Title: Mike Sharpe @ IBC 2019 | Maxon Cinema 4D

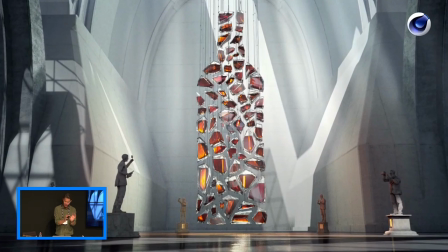Once we designed that initial shot at the beginning of the film we had things that we could then recycle into all the other rooms. The girders, the concrete, the textures that we've made can now be just applied in here. So there's a design rationale throughout the house of Ballatine's.
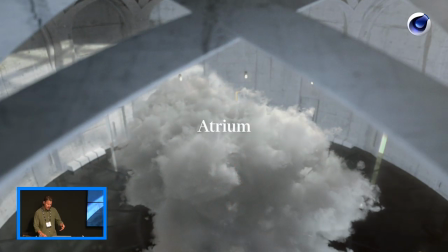none more so i think than in the atrium which was the final sort of room before you get into the actual single malts
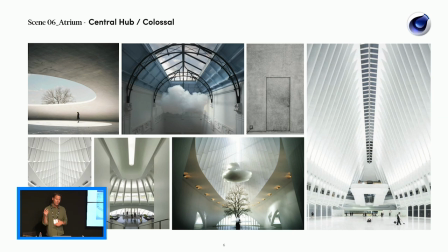the idea was that you'd have this cloud and it was to do with um weather you know making whiskey is a is a lot to do with the location and in scotland it rains a lot and um they wanted a nod to that with the cloud so
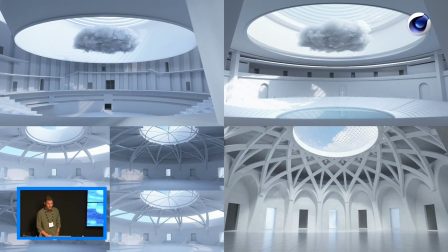we looked around and we tried a lot of designs for this uh initially huge amphitheater type scales perhaps a lake would be collecting all the waters from the cloud where the rainfall had collected in a lake. This very much had that blended feel to it until we ended up with the final design,
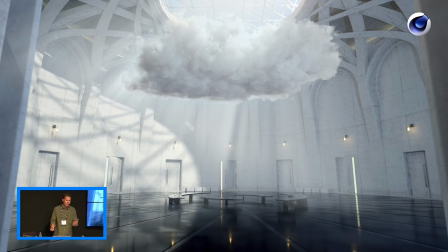something like this with some seating, the idea that perhaps people might sit down and sit under the cloud, much like an installation at the Tate Modern or something. And then all the doors represent the different secret blends that go into the Ballatines and you'll see three of the doors are open. They are the three single malts that we're then going to go and take a look at.
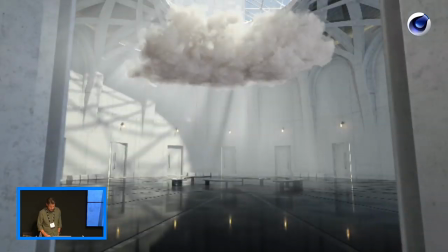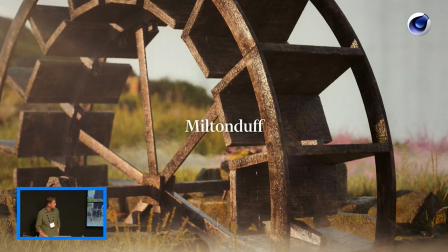So the first of the single malts was Milton Duff, if you remember.
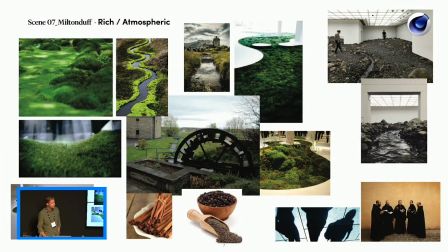And this had a lot of flora and fauna, a lot of heather and moss, mist and of course the water wheel that we had to create. So from a photograph we modelled this.
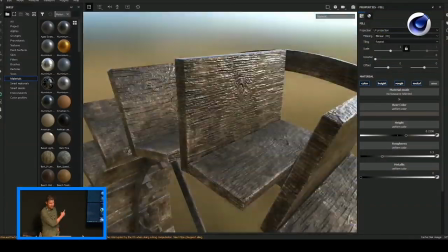And we did that with quite simple geometry. You can see that it's just a very basic geometry.
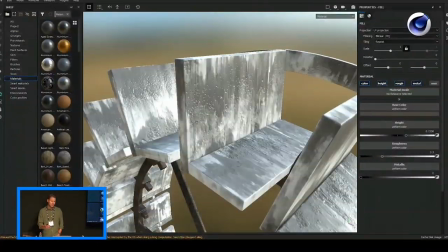But then by texturing it in the right way you give it the impression that it's got much more high detailed geometry than it actually has,
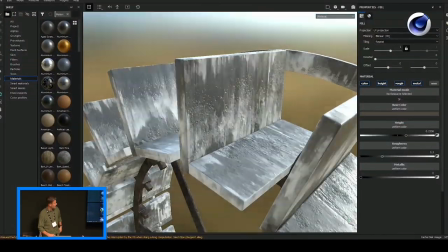and that all depends on how you're going to use the shot in the end. It gives the impression that it might be slightly wet.
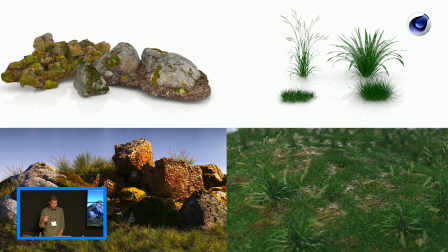We're grabbing textures from Textures Libraries in Forrester to create all the fauna and flora and rocks and moss.
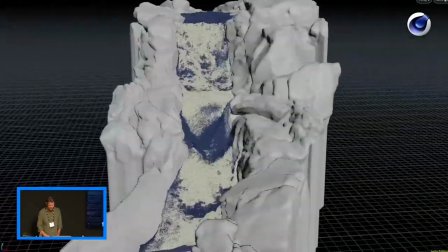We're doing some Houdini scenes for the Blackburn River. Again, I'm bringing all of that back into cinema to create the final scene.
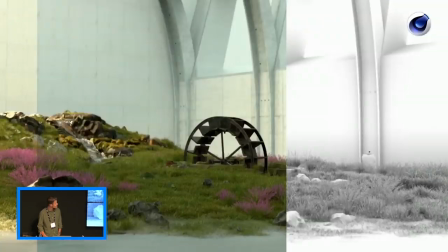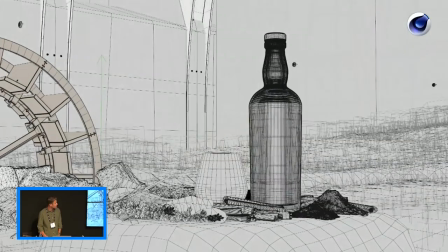And this is one of our first packed shots that we had to do as well.
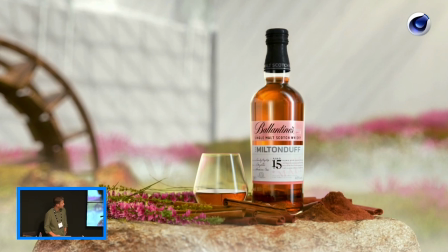So all of this, everything in here is modelled here in the studio. Even the cinnamon sticks. I ran to a supermarket and brought some cinnamon sticks as reference one afternoon.
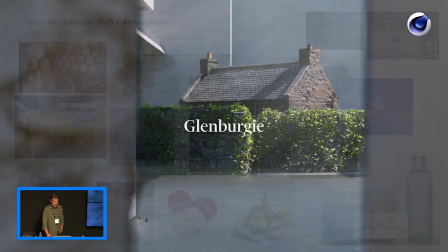Glen Berge, the second of the three single malts, centred around the customs house if you remember.
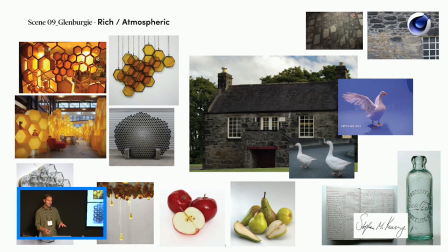And the guard geese, back in the day they actually used guard geese to protect the property and they would hiss at you if you tried to come near. and they still are actually at the location at this distillery. So they very much wanted to get them in there and that little fella there is the only photographic piece in the film.
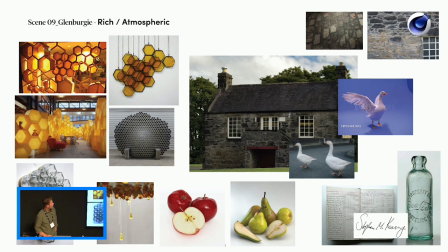It's sort of 99.9% CGI. But we had to deal with honeycomb and pears and citrus.
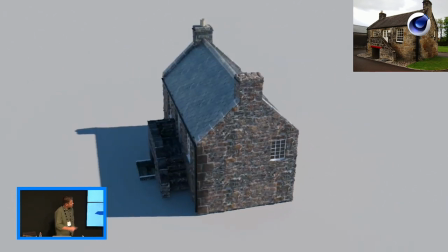So we modelled the customs house from a few photographs that we were given from the client.
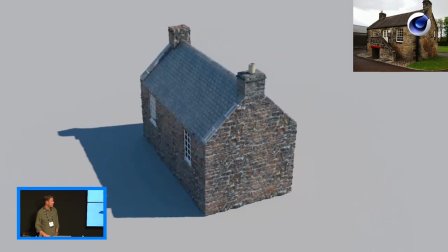Again, fairly low geometry and then the impression of depth through Substance Painter.
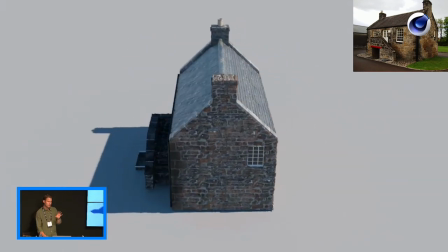But then in certain scenes, we did have to go and model some of the walls with actual geometry when we got in close.
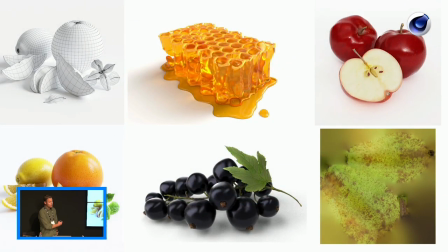I think for the pack shot, you'll see in a second. Nothing wrong with going and grabbing stuff and buying stuff. You know, people have already spent time scanning and using photogrammetry to create photo real fruit for you. It's widely available, so just buy it. We sat there and said, should we go and do a 3D scanning session and get all this? Well, it's all there. Just buy it. There's nothing wrong with that.
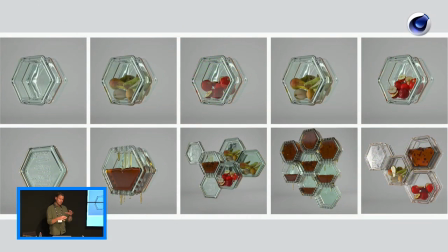it's more about this what you're going to do with it so we we put this was our initial concept for some of the things that would be hanging around the customs house there was the tax ledgers because customs house was originally a tax office and there was tax ledgers and there was honey
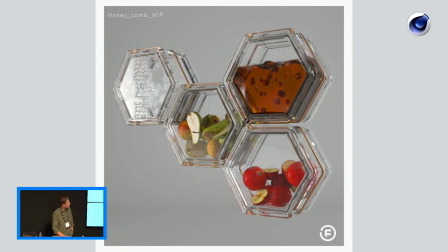oozing out of it and all the flavor notes were contained within it which I thought looked fantastic but if the client felt it was zoning in too
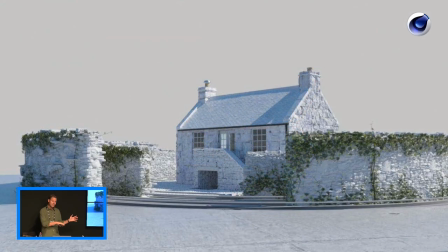much on the on honey as a flavor so it was that creative idea was ditched and swapped out for this concept with these guarded walls around the house that would move like a kinetic sculpture which is actually a great idea. So we had to model that up as well and work out how to do the ivy.
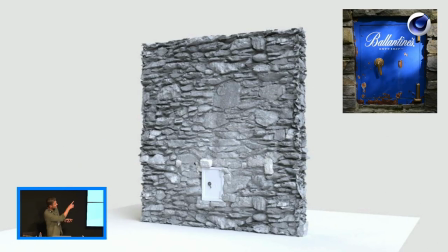Nice little detail that they actually have this safe in a wall up there at the real location. We borrowed a bit from that and in the corridor leading up to this scene there's a safe door that opens which which is modelled from that, you'll see here,
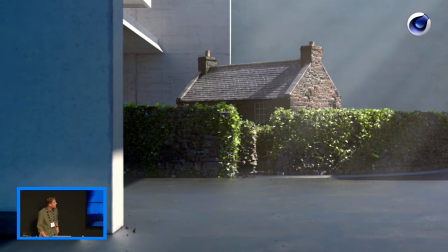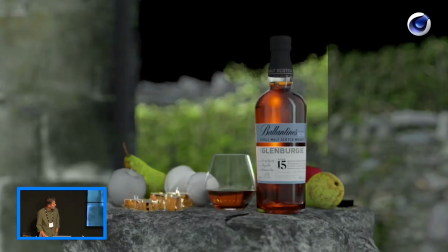and the packed shot as well with all the flavour notes there. And then the final of the malts was Glen Talker's. Now this probably was the hardest of the three.
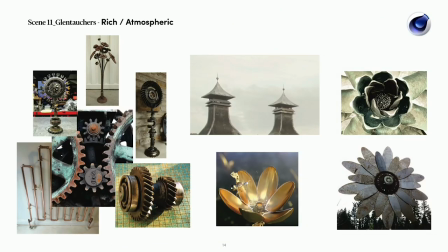So as we said before they had the Pagoda Chimneys, which is the defining feature of Glen Talker's distillery, but it's the oldest manual distillery in Scotland or one of and they very much like the idea of these hand wielded tools handcrafted and and they wanted brass and old cogs and machinery at one
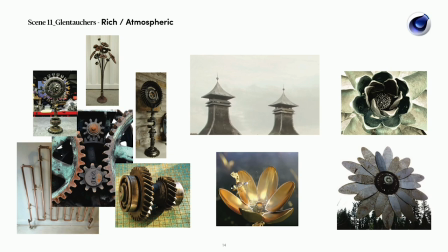point we had a mechanical flower that we created so we had all these lovely ideas that were going into it quite hard to actually put all those things together
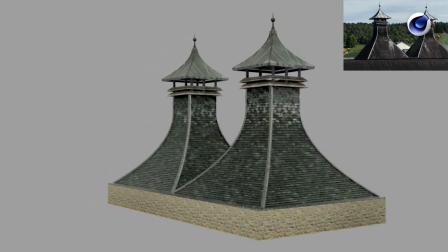everything started to look quite steampunk but initially we modeled the pagoda chimneys wasn't too much problem with that.
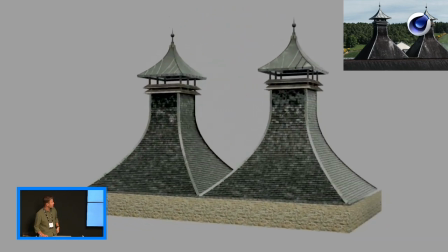There are quite a lot of references to Pagoda Chimneys online you can find and model that fairly simply.
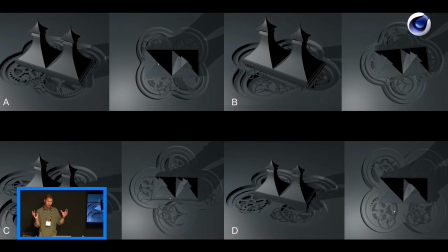The hard part was figuring out what to do with them in this room, in this creative concept. So we had them recessed in the floor. We initially started out with these four florets that were going around it and inside those florets would be some cogs or machinery to articulate this idea of handcrafted distillery.
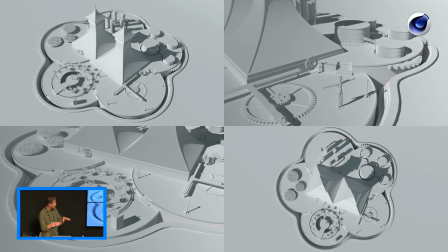Then we thought maybe it would be nice if they had little individual sculptures or things that performance performance pieces going on on those, but that didn't feel right.
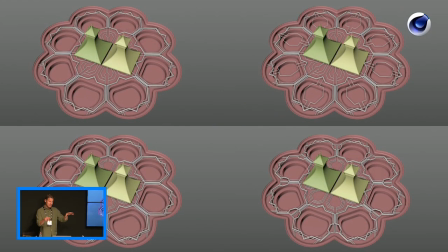Went back to florets and said maybe it should be eight and started looking into the design of the copper piping that would be going on and there was loads more than this. We created loads of art deco style layouts for these and then thought maybe should the
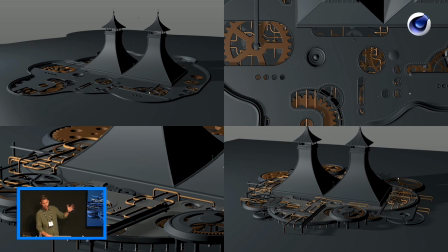cogs and things be above ground or should they be recessed below ground.
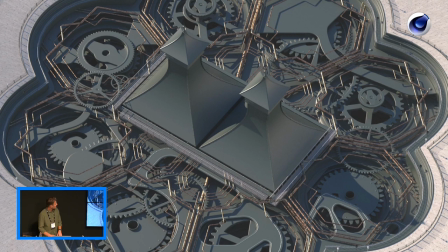Decided to opt that it should be below ground, that felt good. so we started modelling up a bit more detail some of this stuff.
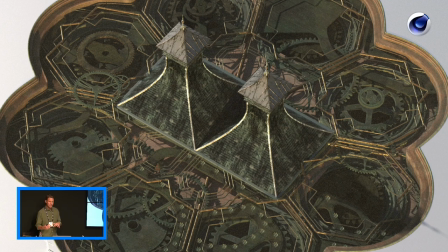Then we chucked some textures on and everything started becoming really distressed and really grungy and that wasn't the right look. This starts to look very ominous and dirty factory and that's not the right look at all.
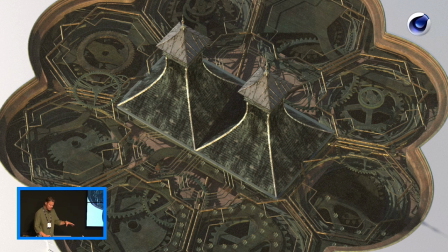So that was a slight problem. Started to move into the scene to get into our sort of modern environment and that helped.
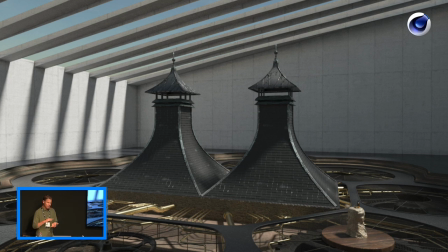We also at this point went back and refined some of the textures so they weren't quite so grungy. We started putting some metal plating on top and some girders and things to hide some of the cogs.
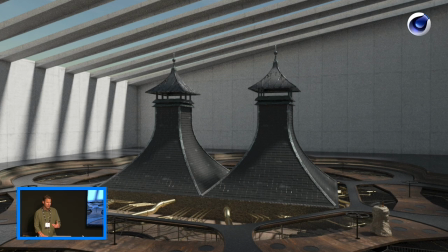Then the addition of walkways, that helped a lot because we got some natural elements in there like wood. And then finally put some softer elements with the heather as well, which helped until we finally got to something we all liked,
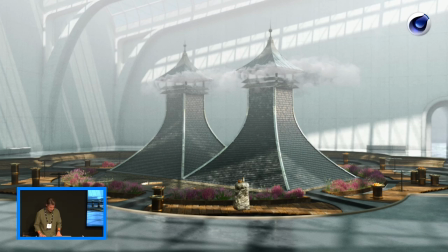like this.
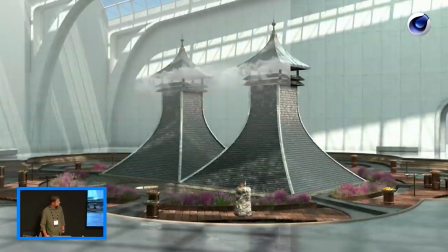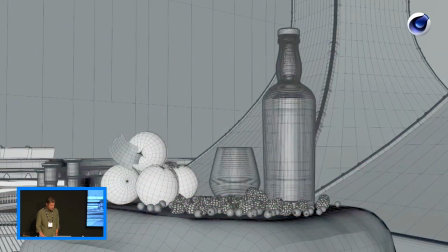And the pack shot for that.
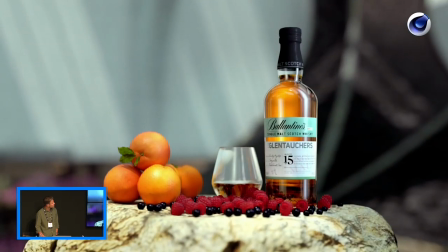So that's all the scenes. And when we're done with all that, or towards the tail end of that we start using all our models and all our scenes and our assets to repurpose for digital and other outputs that they might have, particularly the print assets.